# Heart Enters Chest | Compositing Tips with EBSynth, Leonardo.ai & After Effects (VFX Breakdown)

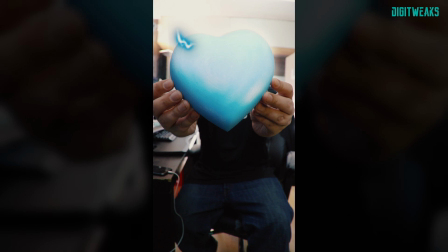0s
Hi everyone! I wanted to make a little visual test where I 3D printed a heart that enters my chest.
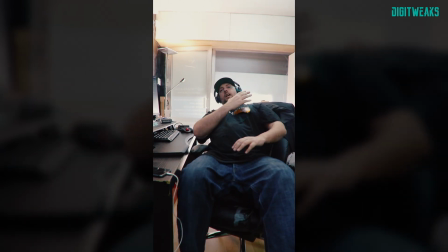6s
Nothing too dramatic, just a symbolic effect. It's actually quite simple to pull off outside the print of the heart. And the main giveaway of this video will be the use of EBSynth and Leonardo.ai as part of the workflow. But enough talking, let's break down this effect. So once the heart is printed, I film the plate, which has two parts.
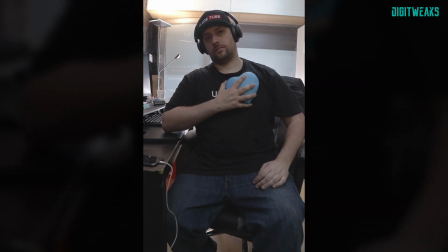28s
First, I film myself holding the heart in front of the camera and bump it on my chest. I did it multiple times until the framing was on point. Once I have this shot right, I literally throw away the heart. Then I try my best to place my arm at the same place to give some life to the impact. The only edit to do with the plate is to correctly align both parts of the clip with a simple jump cut. When the heart reappears, the tricky part is to make it feel like it goes inside, not just floating on top. So I needed like a hole to appear in my shirt as it comes in. That's where I used Leonardo.ai.
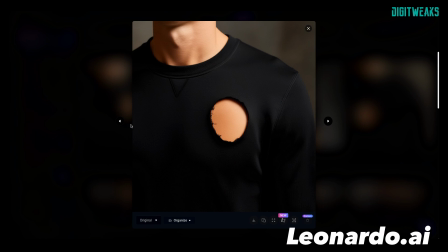66s
Not for the art, but to generate an image of my shirt with the chest area removed.
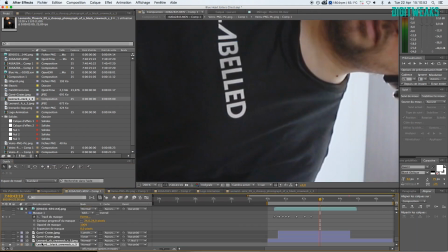71s
So it looks like you can see the skin underneath. It gives me a base frame that felt realistic enough to work with.
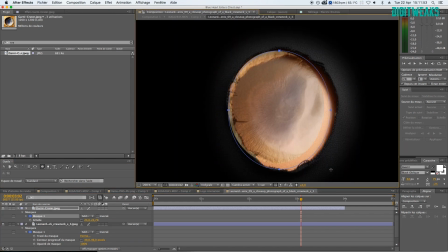79s
For the tracking and placement of the hole, I could have tried to manually track the shirt, though tracking in Mocha wasn't stable enough. Same with the After Effects one. So I exported one frame with the shirt burned through, exported the plate as a PNG sequence, and ran it through EBSynth to propagate the hole across the clip.
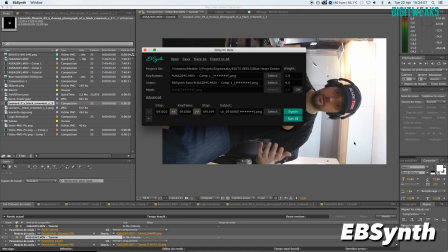101s
EBSynth can actually handle it quite well, the shirt, the movement, everything, though it isn't fast on a little Mac Mini 2012, it is what it is.
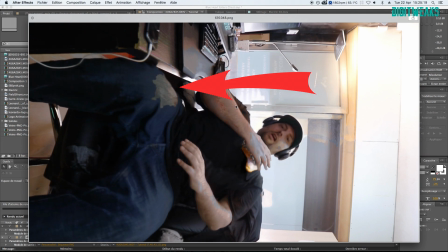110s
Also, EBSynth tend to degrade colors, so I cleaned it up a bit, used some masking with feathering to blend it into the footage.
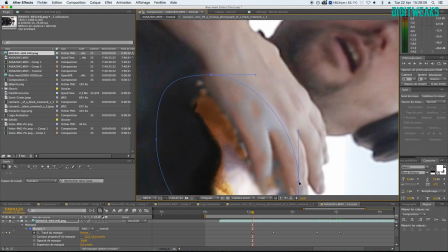118s
Still, it saves me a lot of time. Most of the work is done by EBSynth itself.
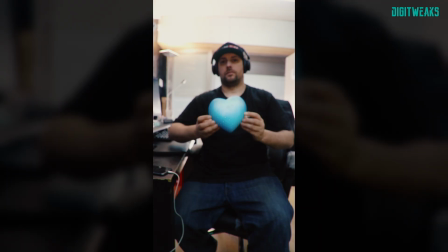123s
So I could have offset the timing slightly so the hole appears right after the heart makes contact.
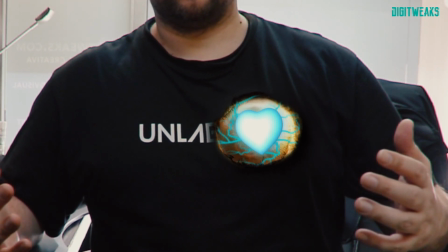129s
I got a bit lazy on this part, to be honest. So now we have a hole, but we need to place some veins and the heart.
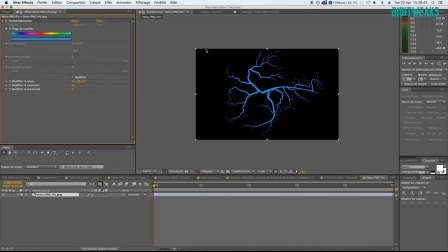137s
For the veins, I take a PNG file, tweak a bit the colors, and place it on top of the hole.
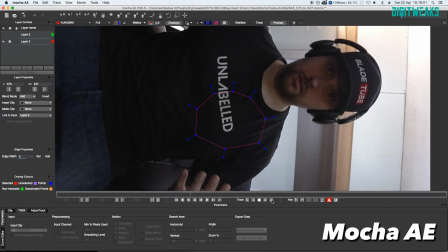142s
Nothing special. Then I track the shirt in Mocha AE, then export the corner pins that I apply to the veins.
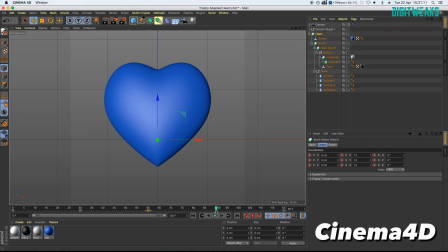150s
And that's it for the veins. The corner pins do the magic. I animate the scale of the heart in Cinema 4D to make it look like it's beating.
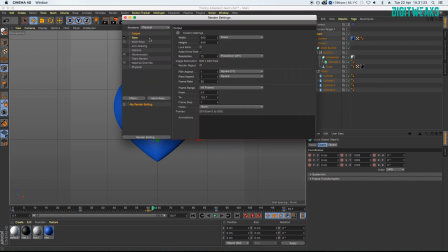159s
I export the sequence with an alpha channel, add it to the composition in After Effects, then add a null object.
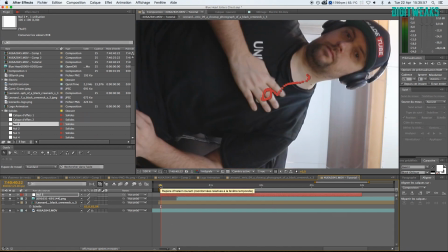166s
And that null should carry the data of the position, scale, and rotation of the beating heart.
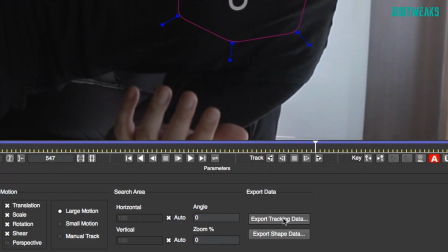173s
I reopen Mocha and now copy the transformation data, then apply it to the null.
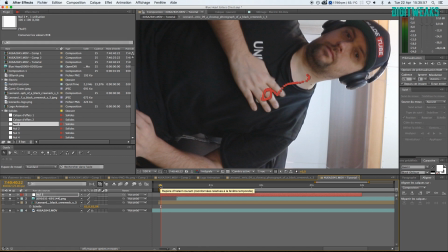178s
Now the null has all the transformation data, but it shouldn't deal with the anchor point.
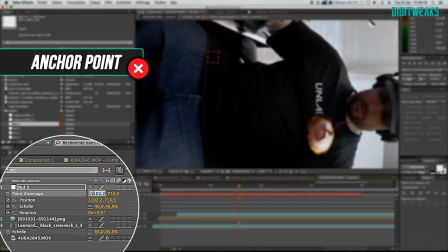184s
So we need to deactivate the keyframes of the anchor point and reset it to 0, 0.
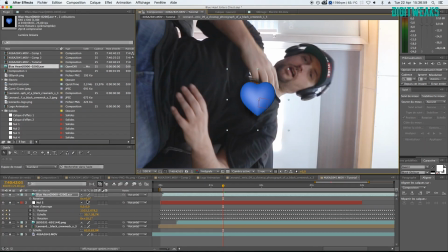190s
From there, we can link the heart to the null and adapt the scale of the heart.
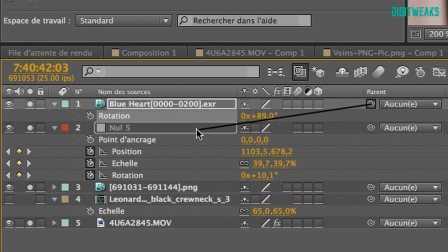196s
Once linked, the heart follows the null.
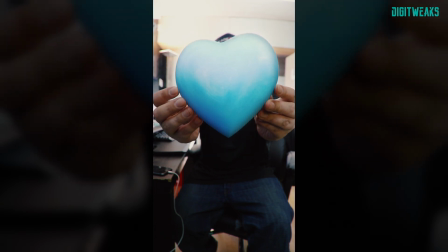199s
Then to spice it up, we can add some electricity and sound effects, then tweak whatever we can sell the effect with.
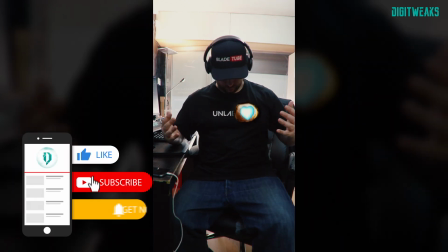206s
Let me know if that helps in any way, shape or form. Like and subscribe for more. Peace.